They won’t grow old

So we had this incredible audio track, which we assembled,
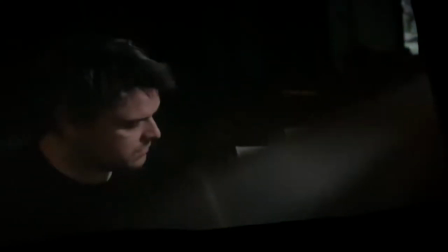of 30 or 40 soldiers just describing what it was like to be in combat. walking over the dead bodies of our coppers.
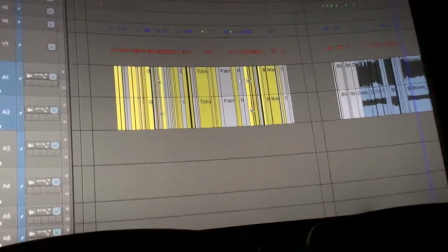The dead would lie in order. I must have been pranked, but I think I was more numb.
But there's certainly elements of the experience on the Western Front that were not filmed, key parts, and especially combat. We found a few examples of real combat, and we put them in the movie, like the trench raid that we had, for example, is definitely authentic.
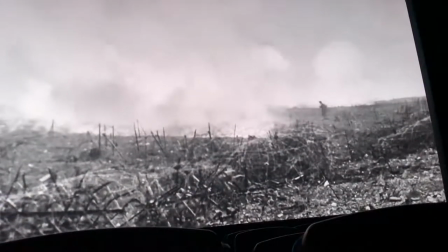But the one area of combat that we didn't really have any footage on is the intense attack.
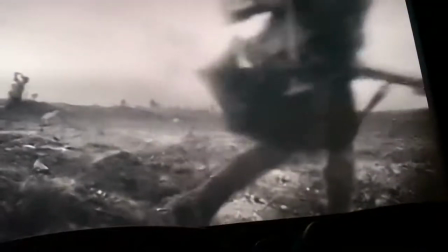You know, they're carrying their shell holes, they get up, they go in, they're hand-to-hand fighting. Obviously no cameraman filmed that, it was just too dangerous.
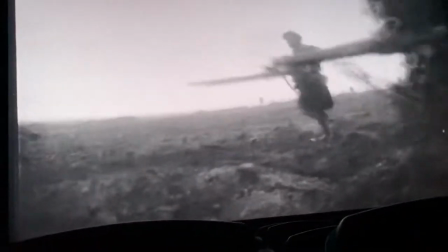So that was a problem for us, so we had to start to get kind of inventive. In a way, I think that forced us to do some interesting things.
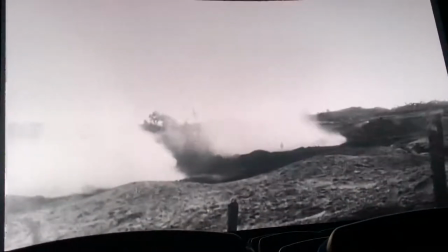I mean, the first thing we thought of doing was to juxtapose the faces of these soldiers, many shots which we'd already actually seen earlier, so you're almost feeling like you're seeing an old friend again, you know, someone that you're familiar with.
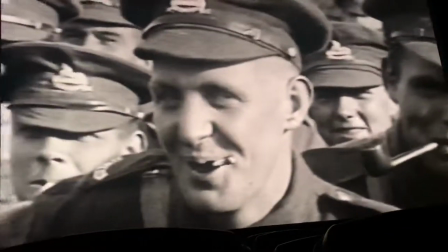We zoomed in a little bit and we would actually render them out in slow motion. and the dialogue will be talking about somebody getting killed
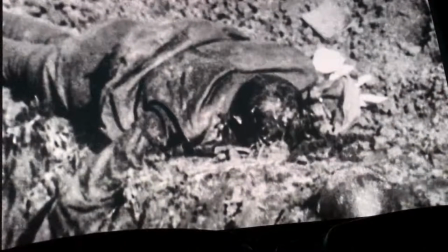and we do a smash shot cut to a body on the ground so you're sort of saying well this person was alive one minute and he's dead the next so we thought that was quite effective but we couldn't do that the whole time and so we still had these gaps to fill and we didn't really know
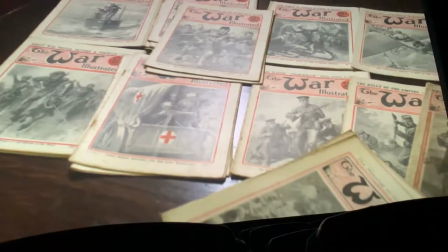what to do but then I remembered that I had a magazine called the war illustrated the war illustrated was a weekly magazine that came
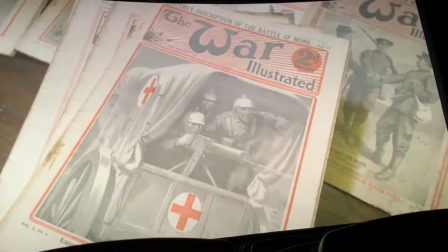out for the entire duration of the first world war It was designed really so that people back home in England could,
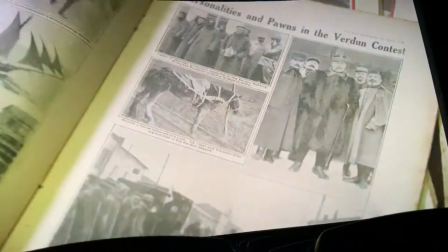each week, they could look at the photographs of different parts of the various campaigns or the battles that were happening at that particular time.
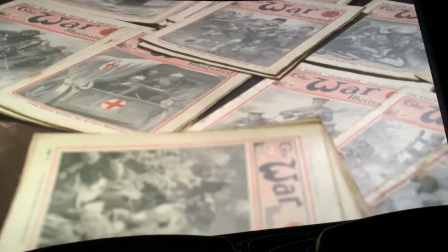But of course, they had the same problem as we had. They couldn't have their photographers in actual combat.
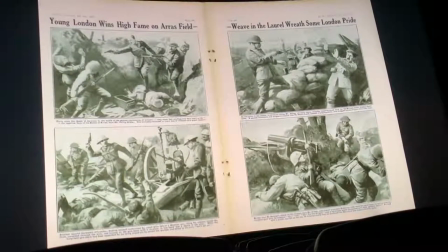And so what the war illustrated resorted to was to hire a group of artists who would sketch the combat,
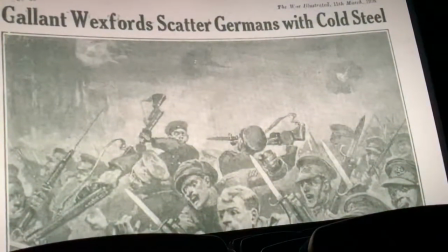and they would provide pencil sketches of what they thought the combat would look like.
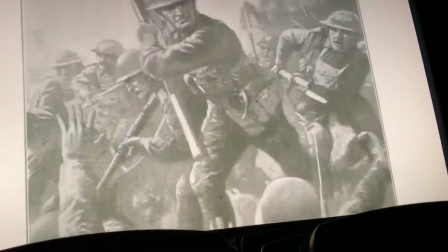and so we thought well that's a possible way to go because at least it's contemporary to the first world war it's not like a modern day comic or storyboard it's something that was actually created during the war itself and so
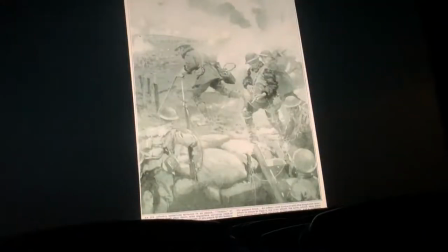i thought that i had a few of these magazines that i'd got at some point in the past and i thought maybe i had sort of 10 or 20 of them but digging into my my boxes of stuff that i got we discovered to my delight that i had virtually an entire set i had about two or three hundred
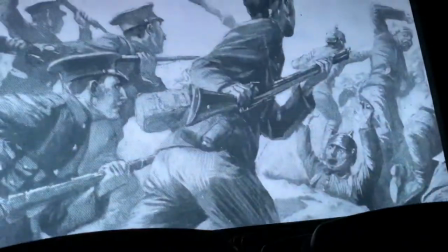of these magazines so we were able to sit in the cutting room and as Jabez was assembling the battle scene I'd be marking up pictures
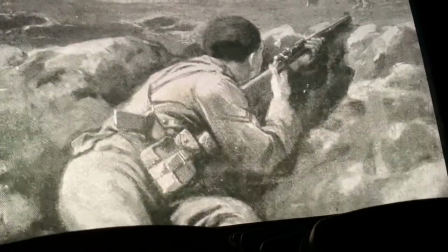and handing them over to him and then Jabez was able to take the pictures that would match the audio the best and sort of basically treat it almost like a storyboard that you would do for a movie and the only thing that we felt a bit uncomfortable about but we couldn't do much
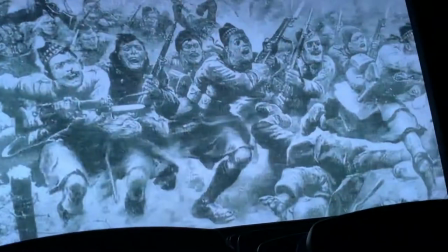about it is that he wore illustrators a very much a propaganda magazine showing the British being heroic and the Germans being sort of snivelling cowards virtually. You know that's the way that that's presented in these wartime magazines. We tried to avoid the worst of that type of drawing.
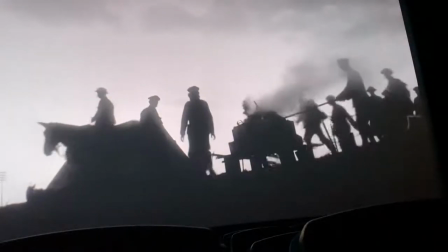So having decided that the movie would be the restored black and white footage and the narration would be the veterans,
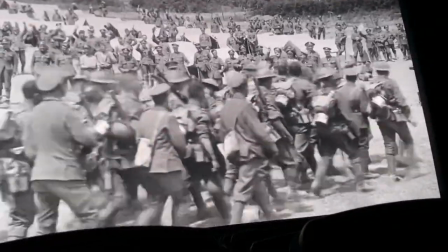it did seem that we should colourise this footage.